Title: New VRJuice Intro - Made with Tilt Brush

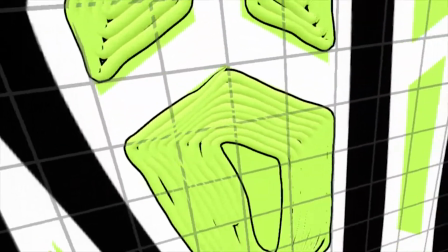8:54 My arm got kind of sore doing this. If I were to do it differently, maybe I'd do it instead of upright, like on a wall, maybe
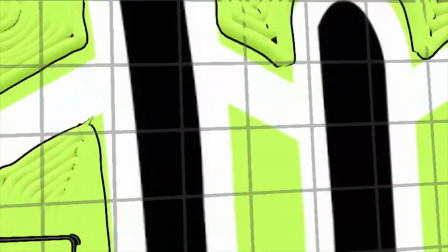9:04 kind of like a ground plane where I can kind of move myself up and down on it,
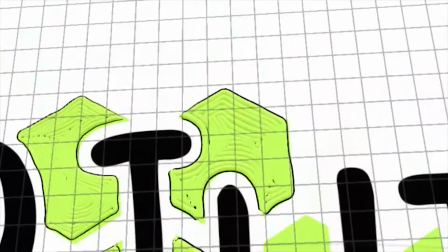9:10 and that might be a little less straining.
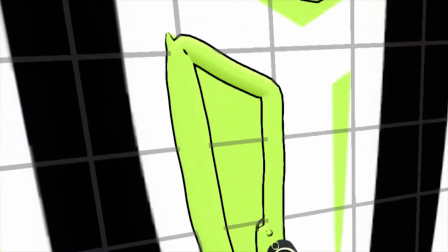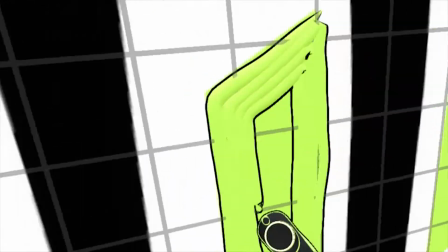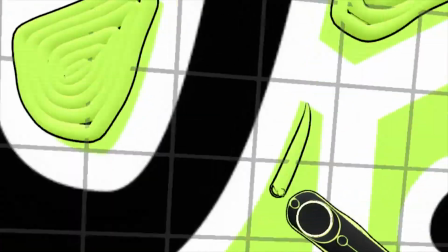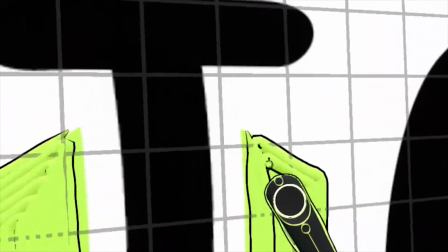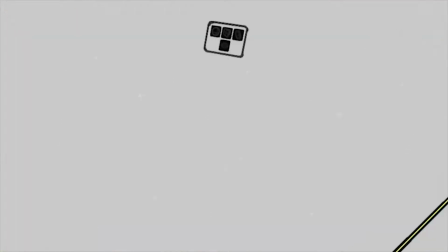9:35 The speed is sped up times 10.
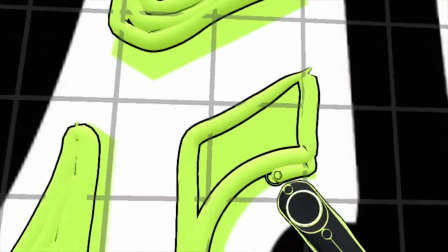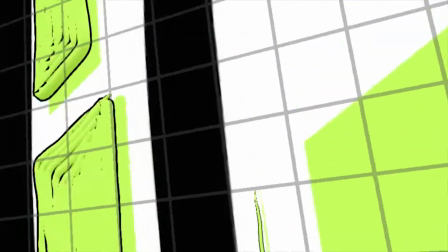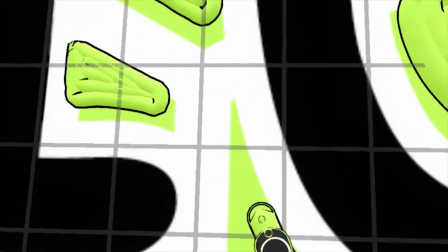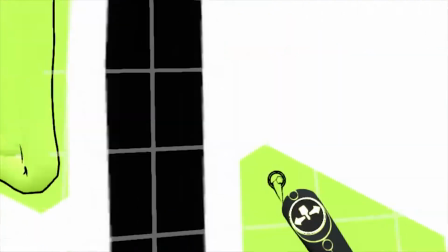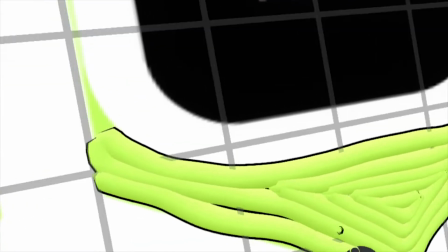9:58 All right, and that's the last section of green.
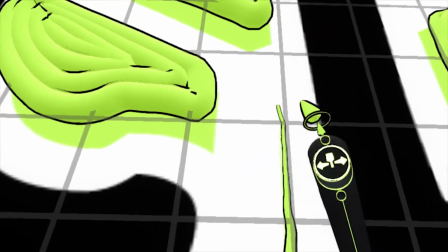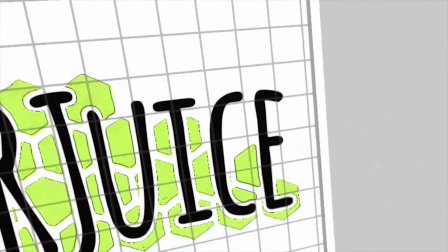10:10 So I got the grapes done.
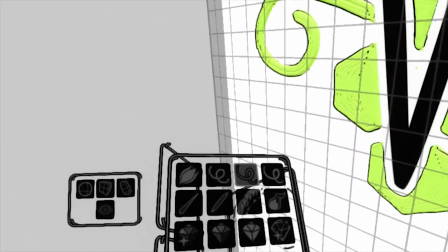10:16 And then I think like last time, I wasn't sure what black I was going to use.
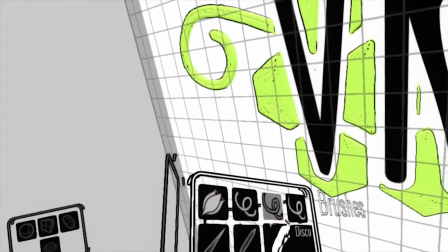10:21 But I think since I'd picked the 3D tune brush, I figured I'd just pick another 3D.
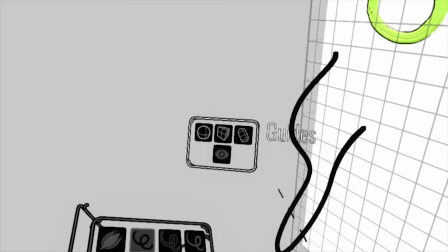10:28 And I ended up using the icing brush, which has a nice texture to it.
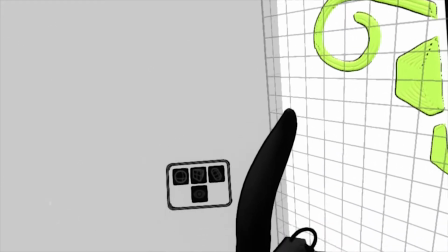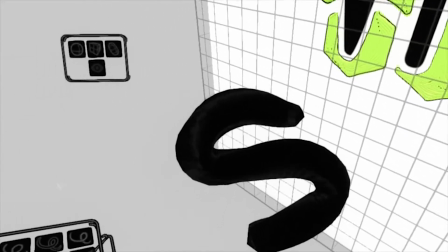10:42 With the black, it kind of makes it look like charcoal, I guess. Oh, that one looked cool, but I decided against the waving, moving one.
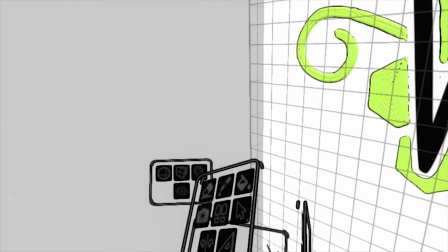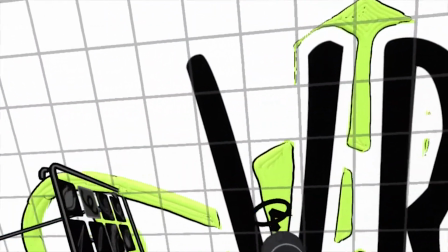10:57 And then I encountered this issue where I was like, I need it to be black,
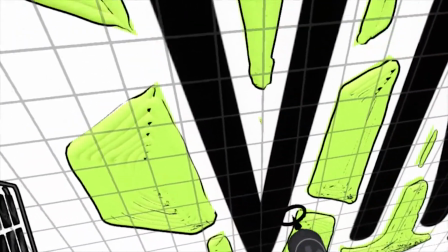11:02 but if I'm drawing black on black, maybe I won't be able to see what I've drawn and what I haven't.
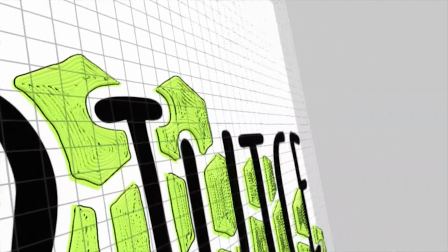11:08 And so just the simple workaround was I made the shade of black a little,
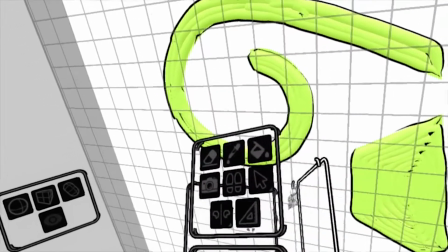11:14 I don't know what I was doing there. I made it just a lighter shade of black, a gray.
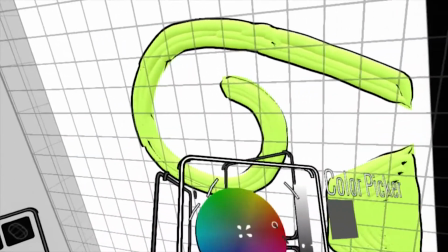11:22 And with the lighting in Tilt Brush, it gave me a pretty clear view.
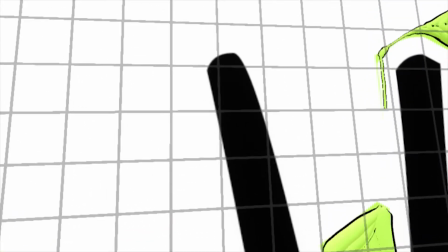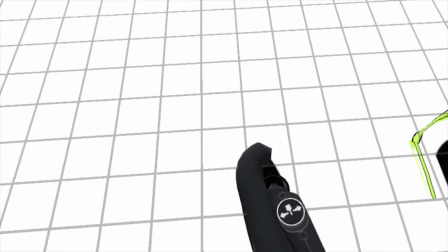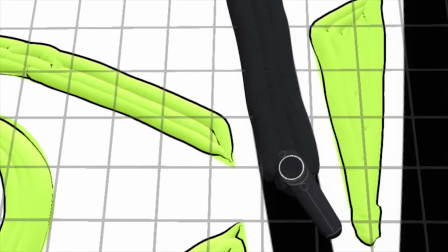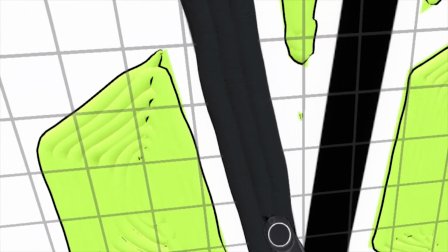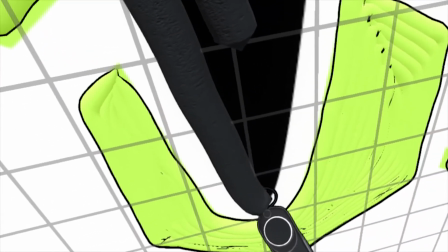11:57 And this one I was trying to make the strokes go in, you know, the order that they're going to be drawn in for the intro.
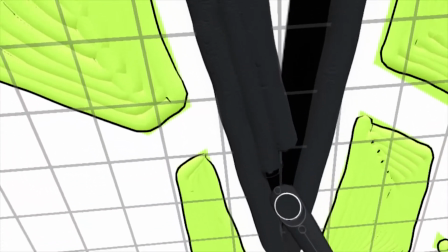12:07 So
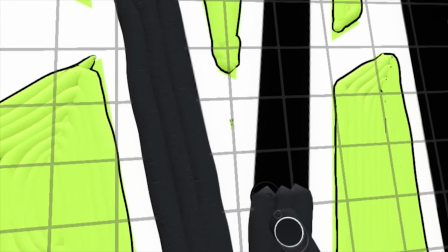12:11 trying to write the V like I would write a V, even though it's multiple strokes.
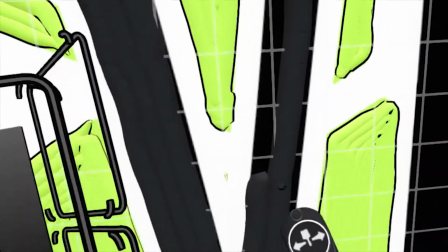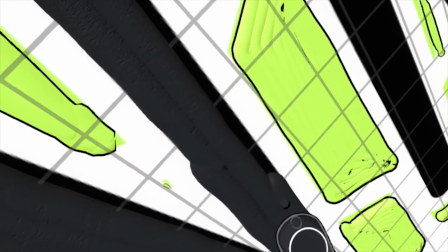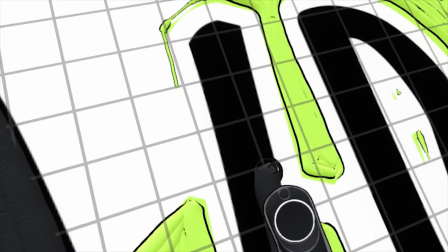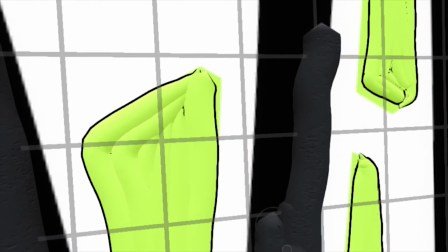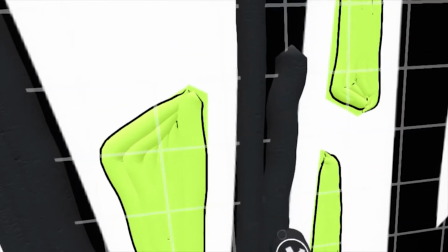12:41 Now I think, again, like the green, I might speed this up just because this took a while.
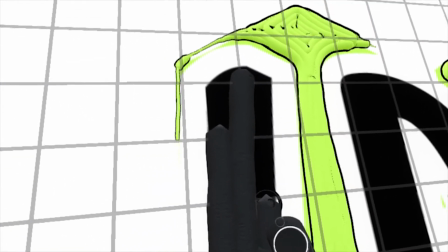12:45 I was in Tilt Brush for a total of 45 minutes doing this.